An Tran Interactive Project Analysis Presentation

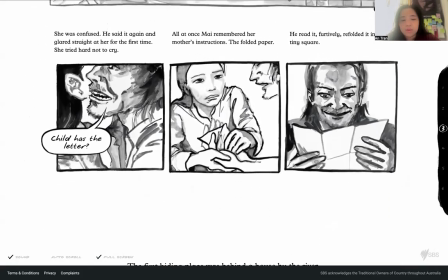I think the text itself is used to provide depth and emotional context.
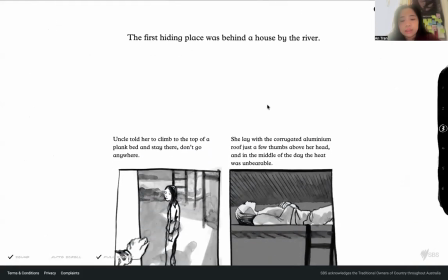It tells a lot of feeling hidden behind the visual alone that the visual cannot do.
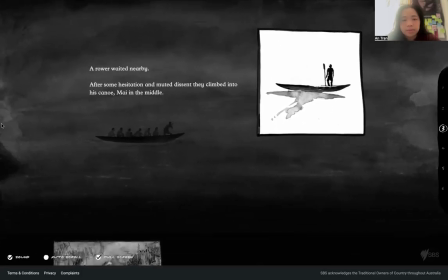And there's these tiny elements of animation that create movement and a lot of immersion.
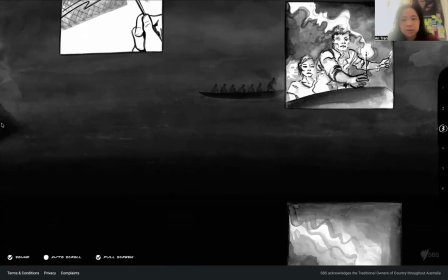For example, if I move my mouse to the left and right, all the way across the screen, like it moves with me.
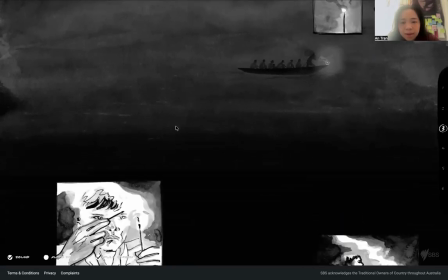And there's sounds effect that you just feel like you're in the moment yourself.
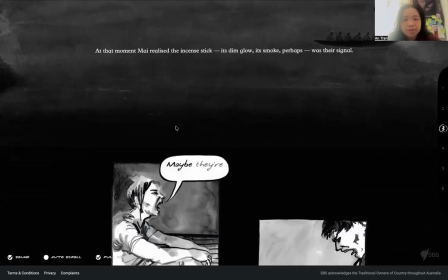And I feel like I say that a lot, but this website is doing a great job of that.
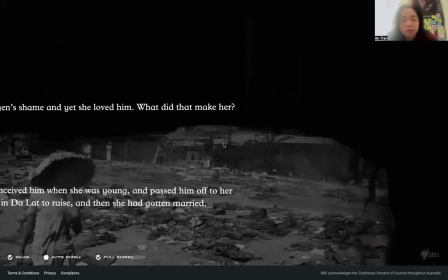The visual communicates a lot of information without saying much.
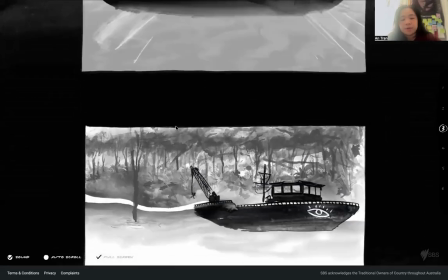Through the scrolling interaction, it gives reader control over to me over pacing.
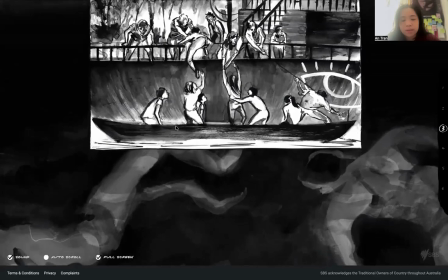And I feel like feel more comfortable that way. And then instead of the video that moves at the fixed speed,
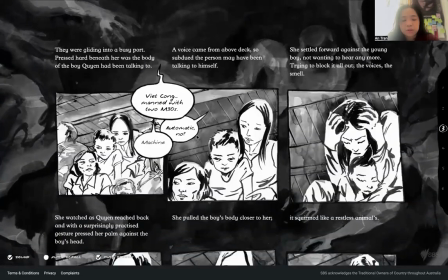reader can pause, move slowly, or continue quickly depending on how they want to experience the stories themselves.
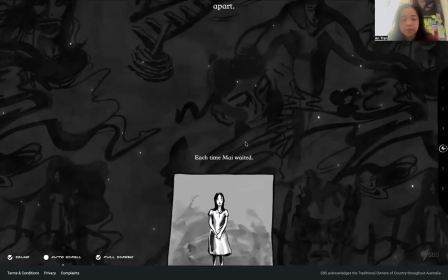And when the artists bring this together, I feel that different media creates a more immersive experience than any single medium could provide.
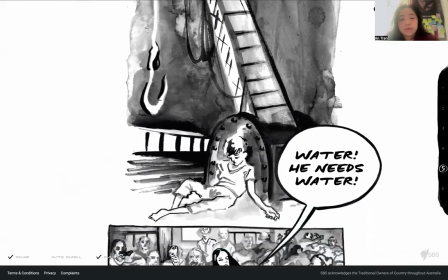Yeah, I feel like if there's documentaries, the viewers might be better to understand the real world events behind the stories.
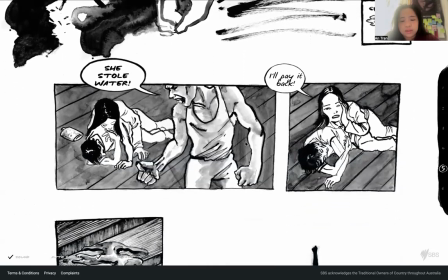But adding too much information, I feel, would distract from the emotional focus of my personal journey.
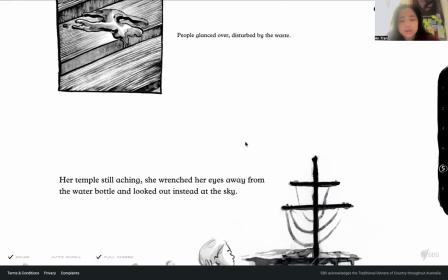And so the creator likely chose simplicity intentionally.
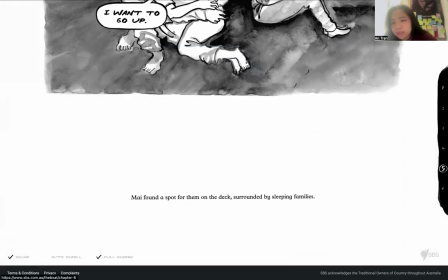And there's a little bar next to on the side where you can skip through the stories, and it's a number
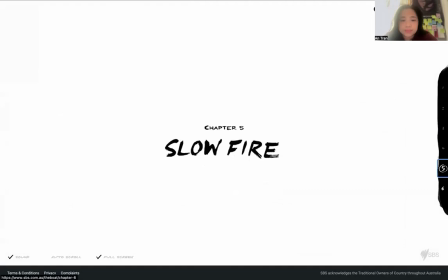as of the chapters. And you scroll through the last part.
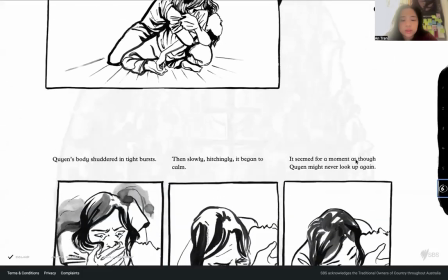So I think in conclusion, the boat is an excellent example of multi
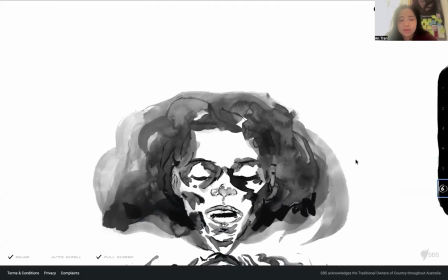storytelling because it's multimedia storytelling because it
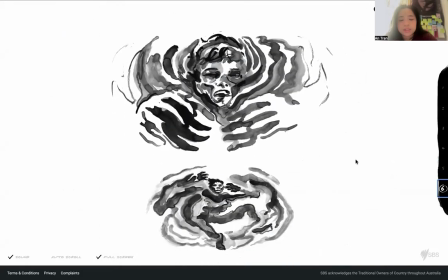successfully combined illustration, animation, sound, and interaction into a single experience.
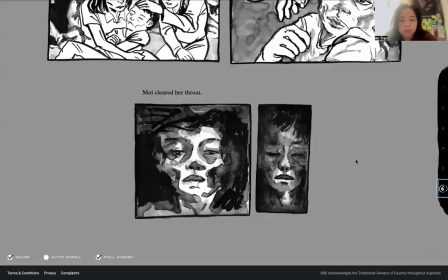I think it's demonstrate how different forms of media can work together and create a powerful and emotional stories.
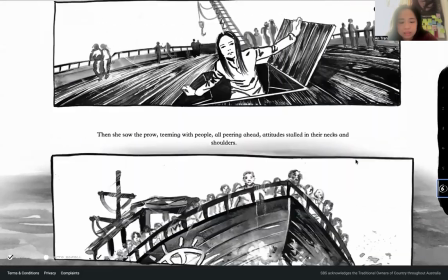And it provides a lot of valuable lessons that can be applied to our own multimedia project as well.
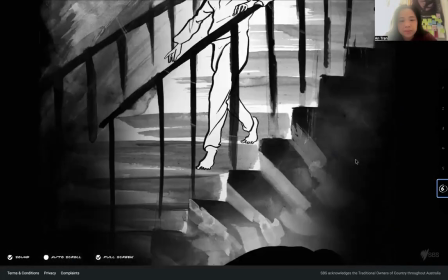To me, it's just very emotional and well thought out.
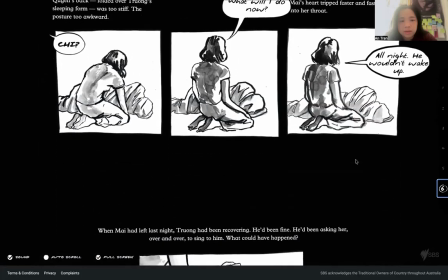Thank you.